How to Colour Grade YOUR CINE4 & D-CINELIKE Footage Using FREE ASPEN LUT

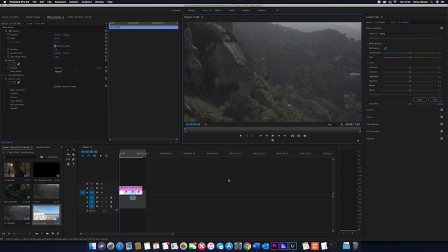[0:00]
Okay, hey everyone, Tarek Ahmed here, and welcome back to my channel. Just a bit of, history about myself. I'm a YouTuber, videographer, photographer, you name it, from Manchester in the United Kingdom, and I do a lot of travel videography on my channel.
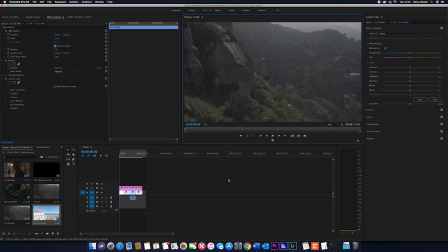[0:16]
So, feel free to check out my other videos. And yeah, I just thought I'd, change it up a little bit and try doing a tutorial because I'm always getting asked about how I do my color grading. And I thought it'd be quite useful to a few of you on how I go about doing that.
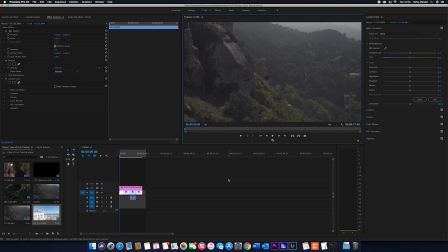[0:33]
And it's really simple. I use a LUT called ASPEN. You might know about it. It's a free LUT that anyone can download.
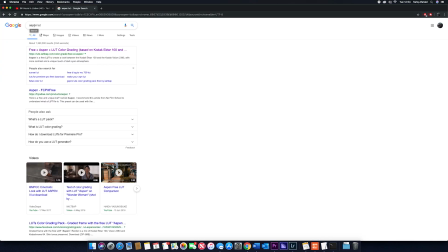[0:39]
Jump into Google. All you have to do is type in ASPEN, so ASPEN LUT, and it's the first link, and anyone can download it.
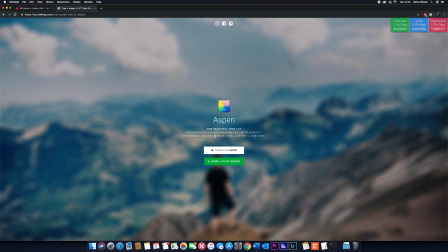[0:48]
You can use it on Premiere, Photoshop, After Effects, DaVinci, Final Cut.
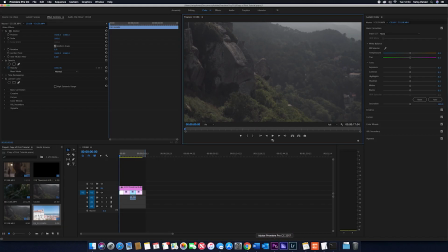[0:53]
So anyone can use it, and it's really simple. It's also important to note that I use a Sony a6300 for all of my videos, as well as a DJI Mavic Air. And on the Sony I use a CINE4 picture profile and the D-CINELIKE picture profile on my drone.
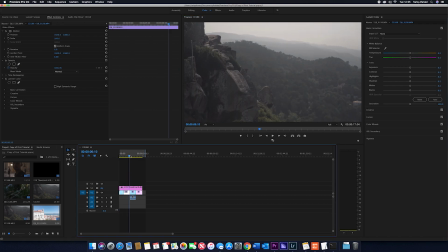[1:09]
So all of these clips you see here are filmed with those settings.
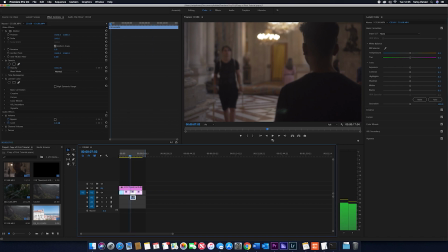[1:15]
So yeah, we'll just jump straight into it then.
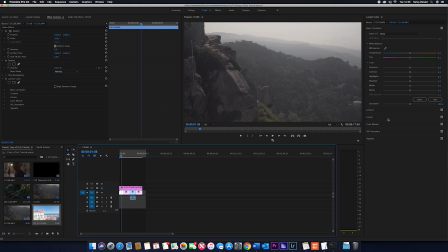[1:18]
So we've got this clip here from Sintra in Portugal, so it's quite high up, quite mountainy, and this is the process I usually follow. So I jump into the creative part on the Lumetri color pane, and then I just drop the LUT in.
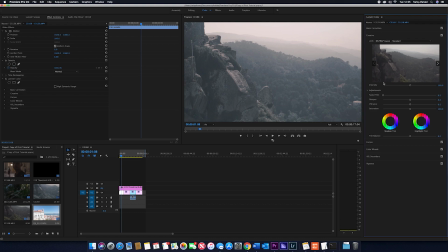[1:33]
So that's the first step. And then next thing I do is play around with the intensity and find where it looks good. So if I blow it all the way up, it looks, really tealy, really fake. So I bring it down just so the trees still look a little bit green.
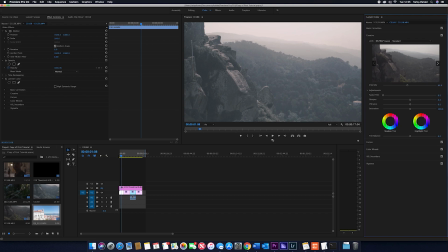[1:50]
So I'd say about 90 looks good. Put that in there. And then I jump into basic correction. This is the the next key thing. So I try and avoid the exposure at all costs, just because any exposure compensation you're going to do to your clip will always create some kind of noise.
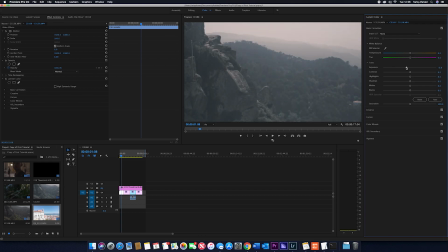[2:06]
So if I bring it down, and it just looks dead artificial, so I try and keep that at 0.
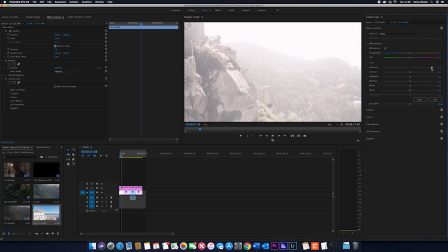[2:11]
If you try bringing it up, it's awful. So we'll keep that at 0.
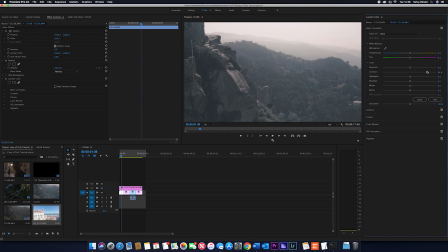[2:16]
I almost always bring up the contrast a little bit. So we'll bring it up to about 68. I think that looks quite good. Highlights we want to bring down, just because we've got a lot of detail in the background.
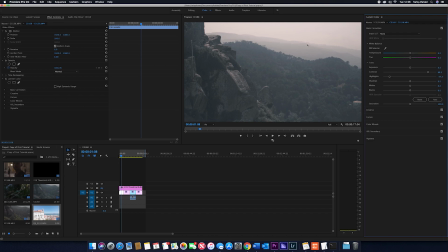[2:31]
So if you see, we've got the other mountains, and we want to try and keep that just because it adds a little bit more depth to the image. So I'm going to bring them down to about -77. Likewise with the shadows, I'm going to bring them down a little bit. So I'd say about -58 looks good to me.
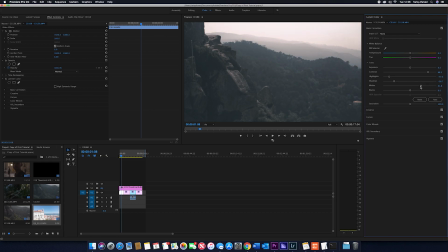[2:47]
I always usually bring up the whites a little bit just to prevent the image getting too dark, because I almost always crush my blacks. So I crush the blacks just so, if you look on the left side of the preview, you can see some distortion occurring.
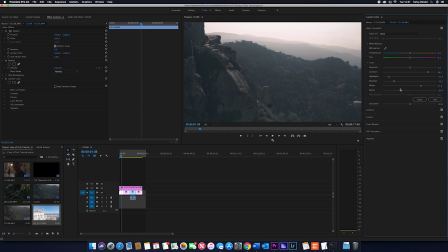[3:03]
So we want to try and avoid that. So I bring it down to the point where that isn't happening. And to me that looks quite good. I'm quite happy with that. And then I almost always just jump back into the intensity just to have another play around now that you've done the basic correction.
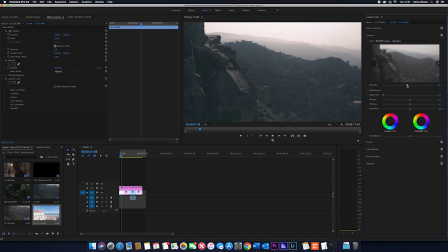[3:21]
And I mean, I was quite happy with what it was at before, so just put it back to 90 or 91. Lastly, I jump into curves, so I almost always add an S-curve, just because that's how you get your cinematic look. You're bringing up your highlights, bringing down your darks, and it makes a huge difference.
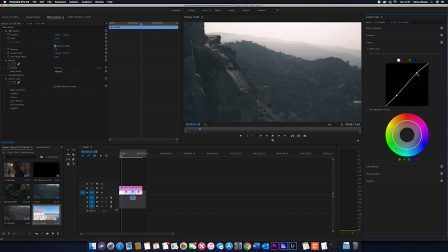[3:38]
So if I just bring up that point there, and then I bring down the darks a little bit, and almost instantly you can see that's made a huge difference. So bring that up, and then I always bring up this little tail just a little bit around there, and to me that looks perfect.
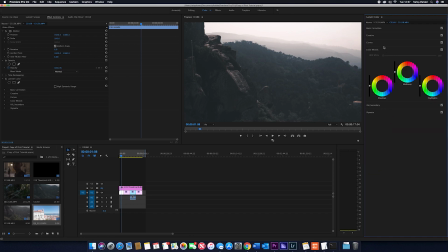[3:55]
I mean, you can always jump into your color wheels and stuff, but when you want a faster, just a quick color grade, just to prevent it looking flat and raw from your camera, this is pretty much my routine.